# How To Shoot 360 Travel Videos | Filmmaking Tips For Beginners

Now, when I arrived in Stockholm, I really wanted to explore the city and in Stockholm there really isn't any better way to explore the city than on an electric
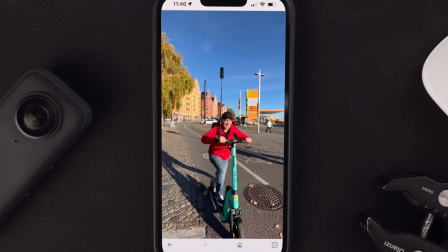scooter and this is where the 360 camera really came to life and what i love most about shooting in 360 is that the camera
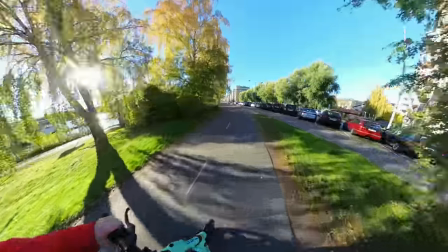is shooting in every single direction so you don't need to think about your framing or your composition whilst filming you can enjoy whatever it is that you're
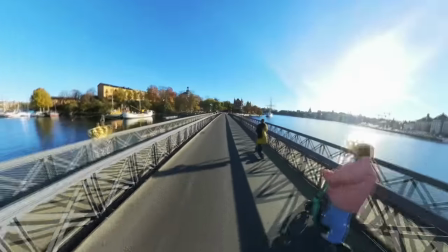doing and then reframe all of your footage later in the edit there are an infinite amount of shots that you can get when shooting in 360. as an example here Here is the exact same shot, edited three different ways.
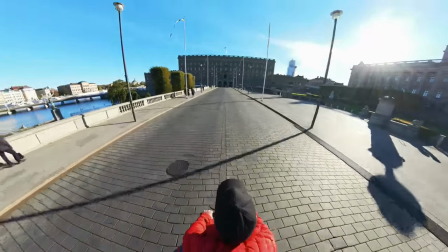Edit number one, facing forward, camera locked off, nice and simple, similar to what you might capture using a more traditional camera.
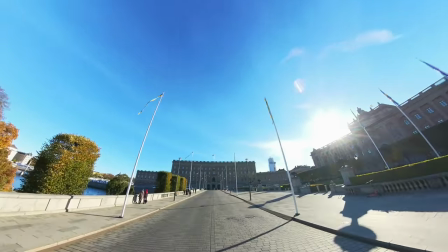Edit number two, exact same shot, only this time we're going to tilt down as we push forward to reveal the road ahead.
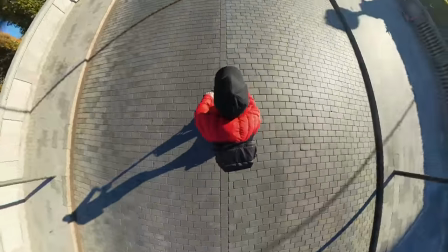And edit number three, let's get much more creative with this one, consistent camera movement that creates a much more immersive experience. So quite often deciding the framing of your shot is the most difficult part because there's so many options.
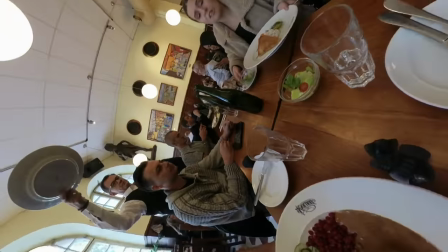Also, don't always feel like your camera needs to be moving. You could place it still on a table during a meal, for example, and then get creative in the edit later. Now, whilst I was traveling in Sweden, I was trying to travel light. I didn't have my laptop with me, so I was editing everything on my phone.
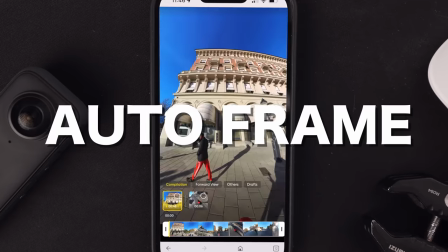I used a feature on the Insta360 app called AutoFrame, which quickly and easily reframed my footage using AI.
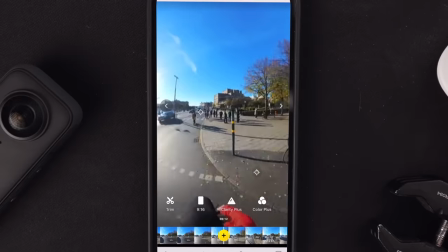This is a great feature, especially for beginners who are new to editing.
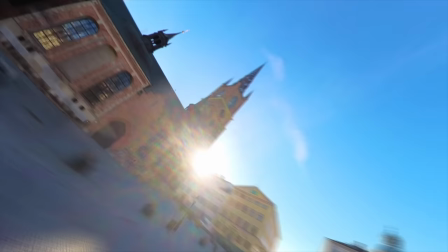Editing 360 footage is made so much easier using the app because of all the effects that can be easily added. What used to take days, weeks of editing on a computer now literally takes seconds on a phone.
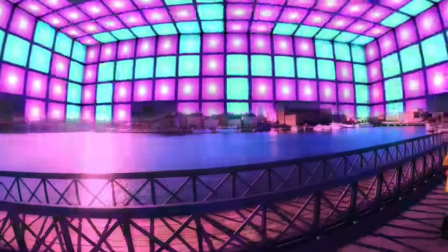This sky replacement effect, for example, would take a huge amount of time back in the day, but now with just one tap of a button, voila! Also, audio is really important when it comes to video. I find the internal microphones on these 360 cameras okay for atmospheric sounds, but if you really want to capture nice, clean, crisp, professional sounding audio, then I recommend getting an external microphone.
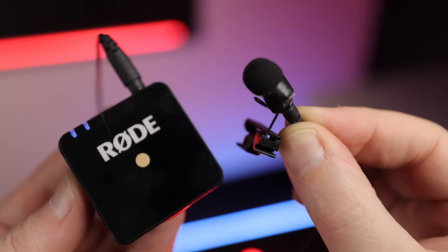I use the Rode Wireless Go. This is perfect if you plan on vlogging or talking to the camera, as you can get the microphone nice and close to your subject. As an example, the audio that you're hearing now is coming directly from the camera's internal microphone. It's okay, it's not too bad. But if we switch to the Rode Wireless Go, we now have much cleaner, crisper, professional sounding audio. So if you're planning on talking or vlogging whilst on your travels, then definitely consider they're investing in a wireless microphone. If you don't want your microphone to be seen in the shot, then Insta360 do this invisible mic bracket, which will make your audio setup completely invisible. Also quick heads up here guys, the lenses on a 360 camera are much more likely to scratch compared to a more traditional lens.
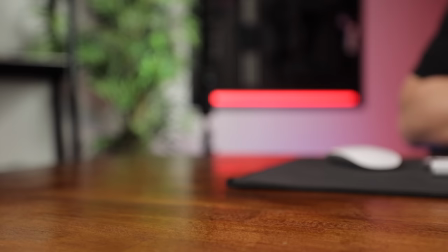This is a traditional lens, flat, sits nice and flush. You still need to be careful, but you could put it face down and it will probably be okay.
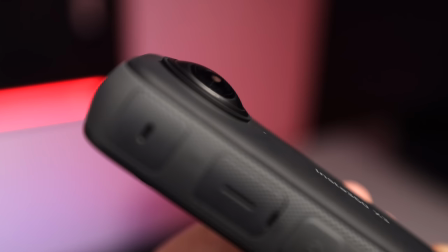A 360 lens on the other hand sticks out like this, so it's much more prone to being scratched. I've got a little crash helmet for mine. This just goes on the top like that and this keeps it nice and safe when not in use. Also, if you're looking for more control over your edit and a higher resolution export, then this is where the Studio app comes in.
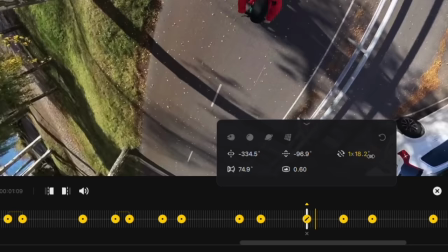I use this when editing on a laptop as I can create much more technical and precise camera movements.
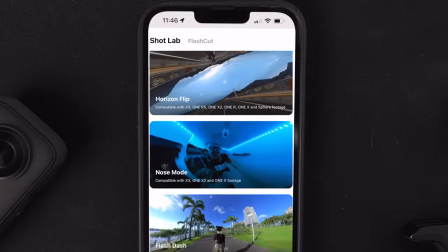The app is a great quick on the move way to edit your footage and the Studio app on a computer is better when editing bigger projects. This tutorial here, for example, the video that you're watching right now.
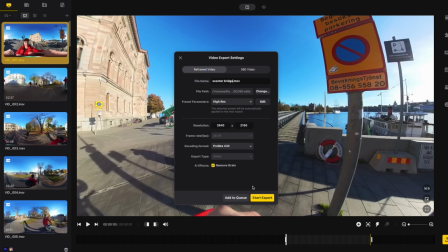I edited my 360 footage on the Studio app here on my laptop and then imported it into my editing software for the final edit. So look, I feel like we're just scratching the surface of 360 travel videos here, but hopefully this has given you a few ideas for your own travel videos. If you'd like to learn more about shooting in 360, then be sure to check out this video here where I share with you 10 things you need to know before shooting 360 video. But that's it from me. Thanks for watching and I will see you in the next one.